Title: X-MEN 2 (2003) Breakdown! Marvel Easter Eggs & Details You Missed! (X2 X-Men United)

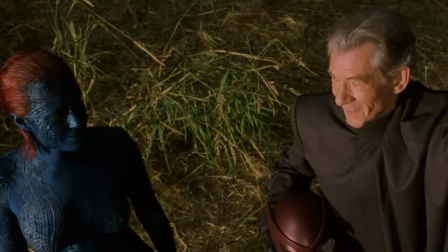Welcome back to New Rockstars, I'm Eric Voss, and X2, X-Men United, joined the warring sides of mutantkind to fight the real enemy, us.
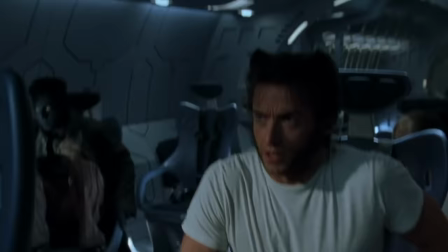Well, not just us, U.S. Merka, with an ever-expanding cast of mutants that Wolverine tells to go f**k themselves.
Kurt Wagner, but in the Munich Circus, I was known as the incredible Nightcrawler. F**k yourself.
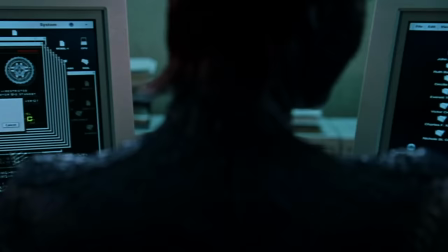After breaking down the first X-Men, let us now re-examine the sequel for all the interesting Easter eggs you might overlook, because,
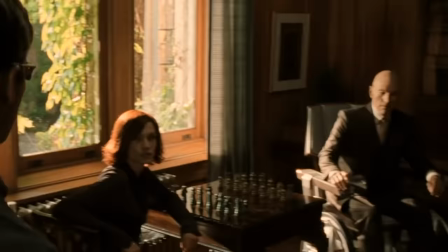folks, both Deadpool and a couple of Avengers make cameos here. But there's also a ton of easy-to-miss filmmaking details that are just really fun to talk about.
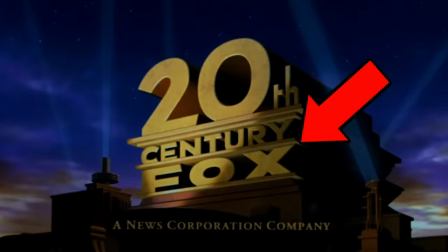Okay, after again opening with the X of the Fox logo lingering a bit longer,
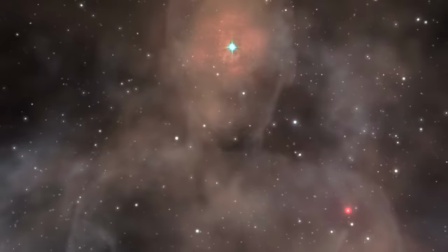we open in outer space with a humanoid-shaped and a fiery inner glow, the Phoenix Force, making her way to Jean Grey.
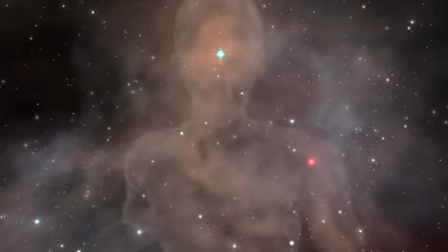Charles is talking about mutants replacing humanity, though he doesn't realize an even more evolved Omega-level higher form is approaching to replace even him.
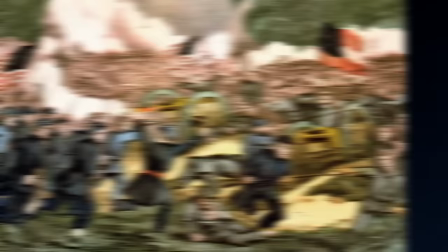A White House tour guide quotes Lincoln from the break of America's last Civil War, right before another one's about to begin.
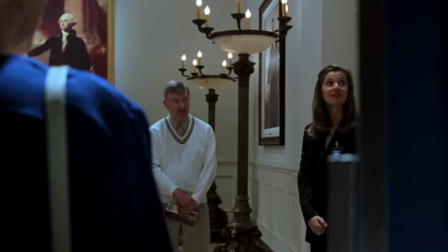We are not enemies, but friends. Though passion may have strained, it must not break the bonds of our affection.
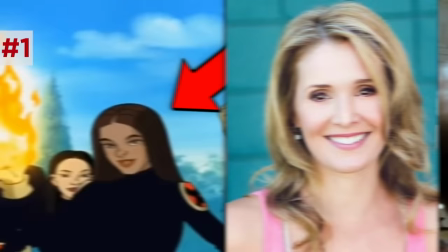This guide is actually a cameo by Jubilee voice actor from X-Men Evolution, Chiara Zani.
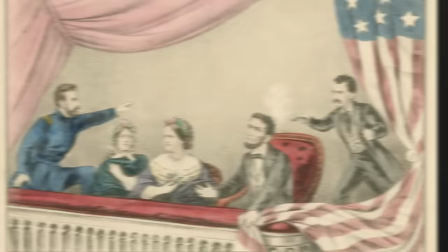Lincoln, like the portrait nightcrawler Mirrors, JFK, both these presidents infamously were assassinated.
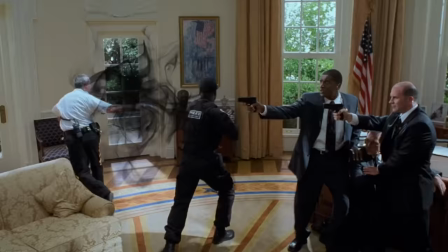Just a little dark American history to start the tension here. This amazing opening attack is Senator Kelly's worst-case scenario.
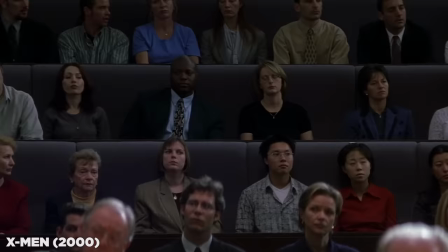A girl in Illinois who can walk through walls. Now, what's to stop her from walking into the White House?
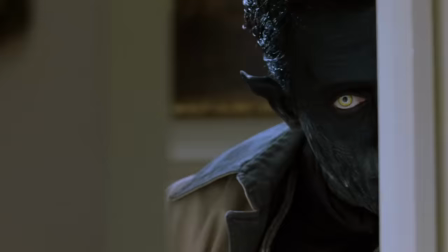But unlike the iconic White House attack from Superman 2, the point of view here has been reversed from the attackers to the victims. The first X-Men was almost exclusively through the eyes of the mutants, from the outside looking in.
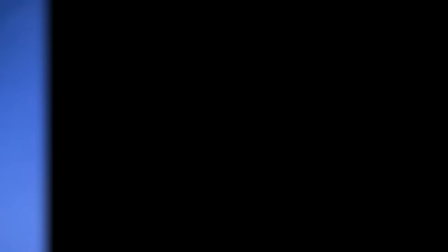But X2 shifts the point of view to that of the humans on the inside, who now look helpless and terrified. From Charles' opening words, this film is all about fear.
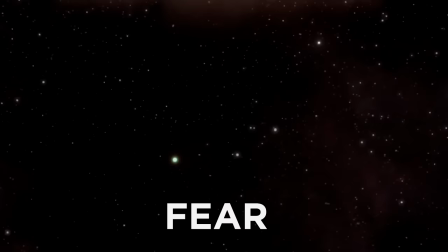Mutants, since the discovery of their existence, they have been regarded with fear, suspicion, often hatred.
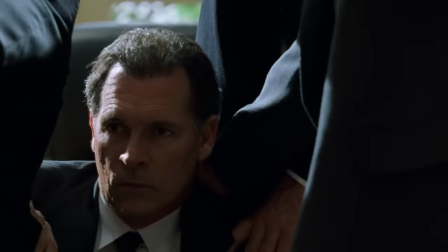Fear of the other. The direction here empathizes with the humans as victims.
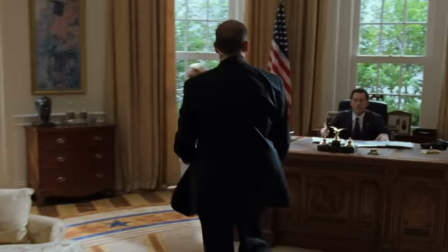Notice how we stay mostly inside the Oval Office while everything goes down outside of it. Bewildered Secret Service agents bickering over how many assassins there are.
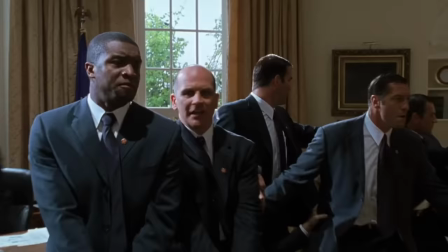Exits not clear, we don't know how many there are. forced only to listen as the calamity goes down right outside,
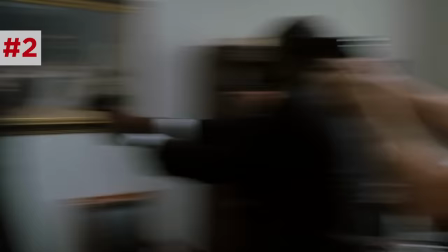which we know where it is thanks to a clever shot through the peephole to establish the geography.
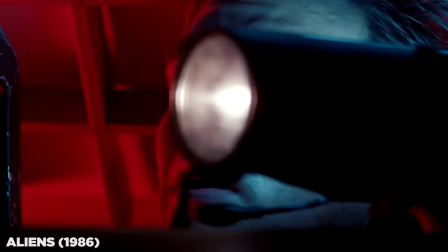Yeah, this silence is scary. It's like a horror film with survivors holed up against an unknown terror.
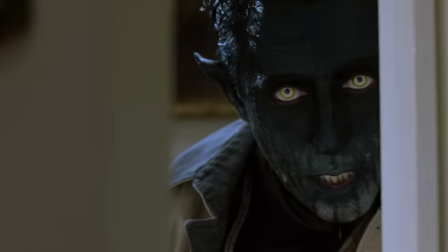Now, the brief glimpses we do get of Nightcrawler, he is creeping behind a door like he's f***ing insidious.
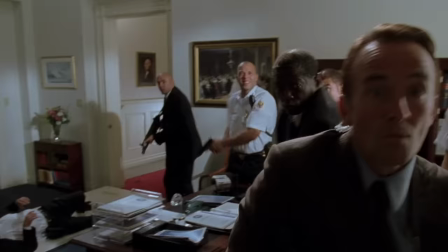Or crouched up in the ceiling corner like, yeah, like f***ing insidious.
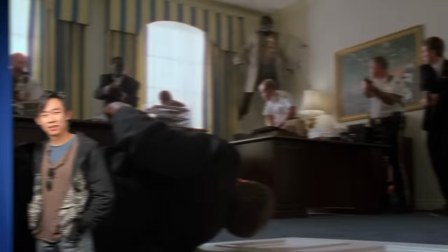which I know came out years after but it just goes to show how James Wan watched this and was like holy shit I'm using that.
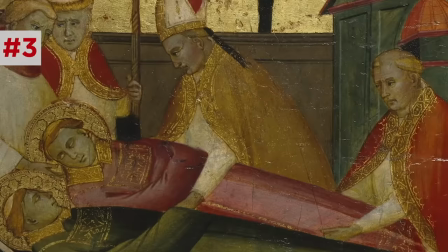Even the choral music here is Dies Irae from Mozart's Requiem a funeral composition originally a Gregorian chant
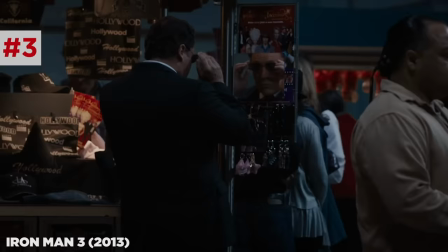whose theme has been worked in as the theme of doom everywhere from horror movies like The Shining to dark moments of Star Wars to even the MCU.
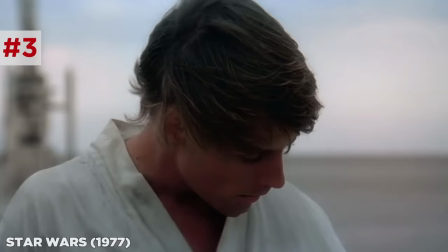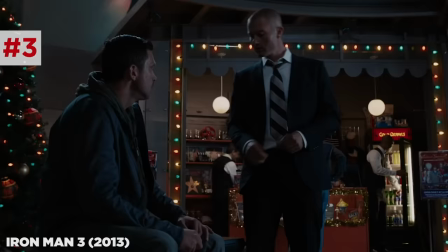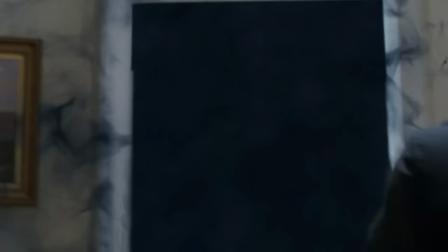And then finally the door swings open showing only this blue smoke the aftermath of dozens of teleportations by Nightcrawler,
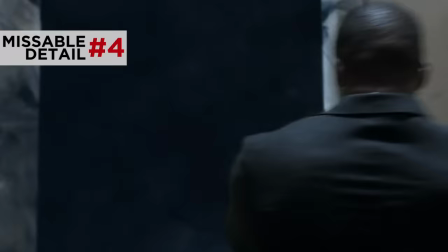really his smoking gun, and I love the smoke design. Ribbony wisps that snake in and out of space, you know, as opposed to like magic show puffs or like portals.
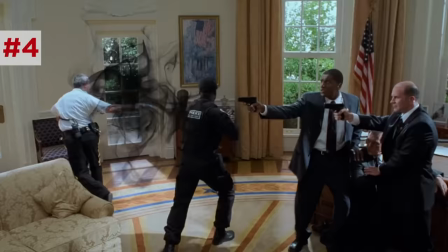By depicting teleportation this way, bamf, you can kind of sense Kurt like reaching and bending his limbs and his tail into these various spatial access points.
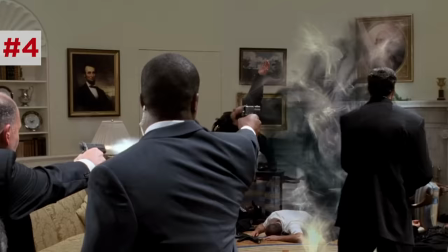And it's great how they show his multiple teleports within a single cut, glorifying it. It is sexy.
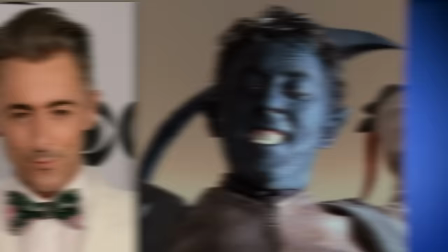Ingenious casting of Alan Cumming, fluent German speaker and Wilco, a mean stage performer from Cabaret.
Wilco, bienvenue, welcome.